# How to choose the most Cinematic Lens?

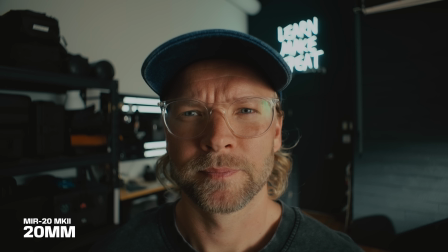It also makes the background look smaller, again, in comparison to your subject, which might be important depending on your location.
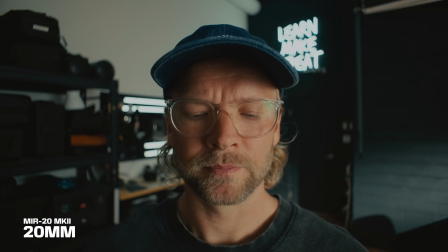It could also hurt you. Like if you have a really big building back there and you want to make sure it looks big, you probably don't want to be on a 20mm. We get less bokeh, so we don't get as much shallow depth of field out there as if we were using the 58mm, for example. And a lot of people are going to get mad with distortion and compression and all this. I don't care about any of that stuff. A wide angle will make it feel more distorted because you're closer to the lens, to the sensor, to the camera. Ignore all the people saying there is no such thing as distortion and compression. Sure, whatever. But the feeling and the look changes a lot. So that's the wide side. Once we start going on the longer, 50 and above focal lengths, that's when the compression, the background starts to feel a lot closer to you now.
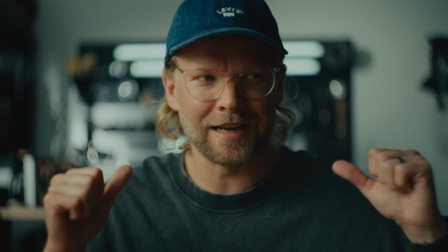Now we're on the 58mm, and right away it feels like there's less distance between me and the background.
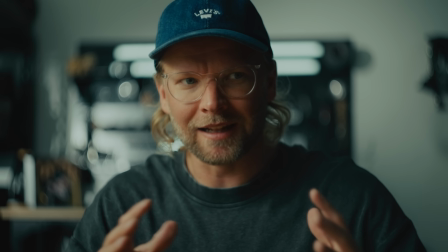The background feels bigger. That's again that like compression thing that a lot of people get confused about.
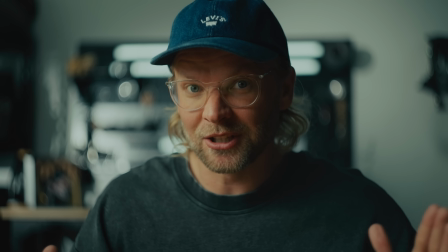Also way more background blur, way more bokeh. That's a really nice look. And we get less distortion, less of that like goofy face looking thing. But I also think it's really important to know, how do we as humans see our world? What's natural for us? What focal length are we seeing in? And I think there's some discrepancy, or like there's kind of a range of what you could say our eyes are seeing, and our eyes behave very weirdly. We can kind of see very wide, but also kind of zoom in a way. And so our eyes focal length is somewhere between a 24 mil and a 50 mil. So if we wanted to really feel like we're in the perspective of that character, a 24 mil could be an incredible focal length choice for you.
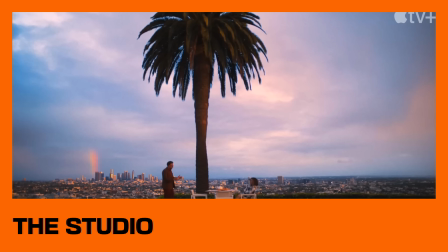And interestingly, actually, a great show, The Studio with Seth Rogen,
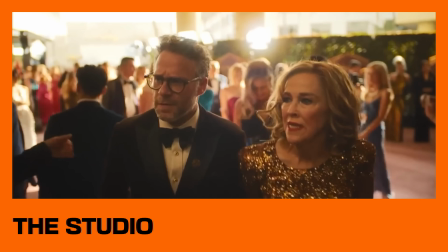they filmed the whole show on one focal length, and that is the 24 mil. Also happens to be my favorite focal length. Now, if you don't want it to feel like it's from that character's perspective, it would probably be better to be on like the 50 mil, maybe even more zoomed inside than going with something like the 24 or 35 mil. But I think on most projects, your main hero lens should be kind of somewhere in between a 24 and a 50 mil, just because that's how our eyes see. Once you start going past 50 mil, it feels very claustrophobic and very tight. And then if you go wider than 24, then it starts to feel very stylized. And that's not necessarily wrong, but you just have to know that that's what's gonna happen. And now would be a good time to look at some of the top DPs in the world and what focal lengths they most gravitate towards. Because like I said, there is a bit of an element of style here. Do you go on the 24 mil side or do you go on the 50 mil side?
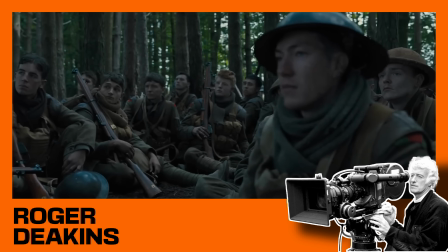So let's look at the top DPs and what they're choosing. First off, we have Roger Deakins, incredible, one of my favorite cinematographers of all time.
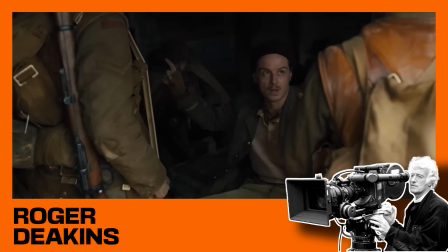He has shot incredible movies, 1917 Skyfall, No Country for Old Men, great movies.
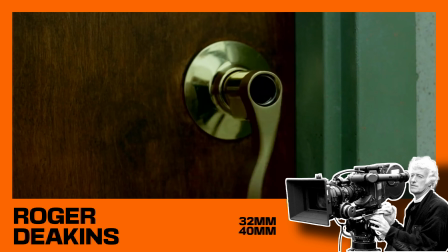He likes to use 32 mil and 40 mil the most.
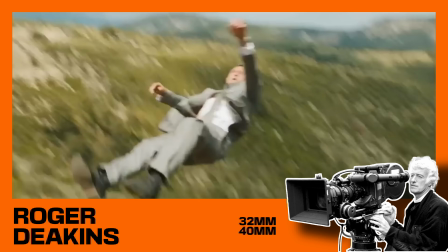That's what he gravitates towards, and that makes a lot of sense for his style.
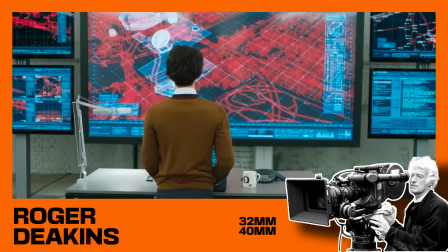It's not so like super wide in the perspective of the character, but it's also not like narrow and claustrophobic.
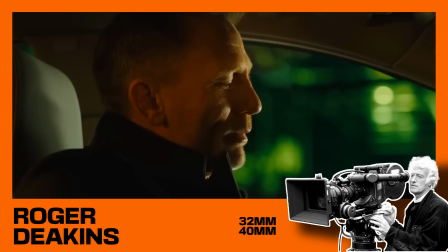So that makes a lot of sense. That probably also explains a lot why I like his cinematography. Again, he likes that intimacy, and so he likes to feel like there's that sense of presence between the audience and the character.
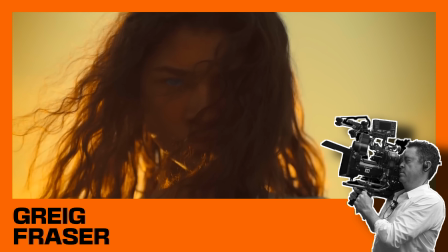Greg Fraser, probably maybe the best DP in the world right now, shot things like Dune, Batman, incredible movies.
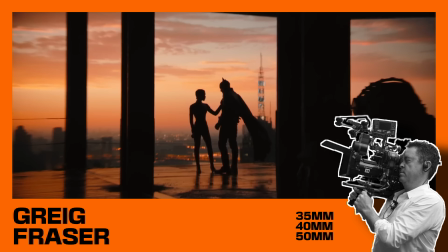He gravitates towards 35 mil, 40, and 50 mil.
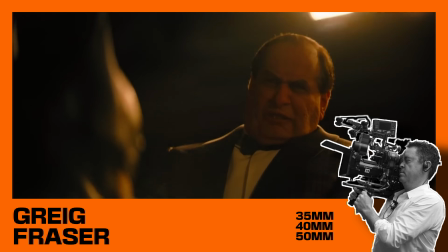So he's kind of using the whole range, but more so avoids the wider side of things.
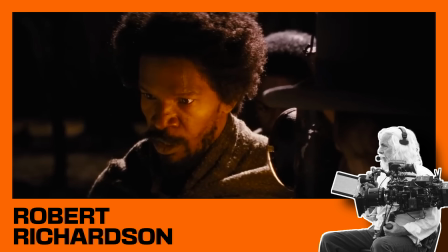Robert Richardson shot things like Aviator, Django Unchained, Kill Bill.
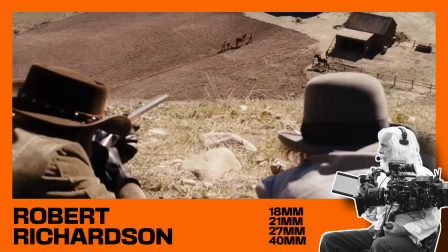He likes to go real wide, so 18 to 21 mil, 27 to 40.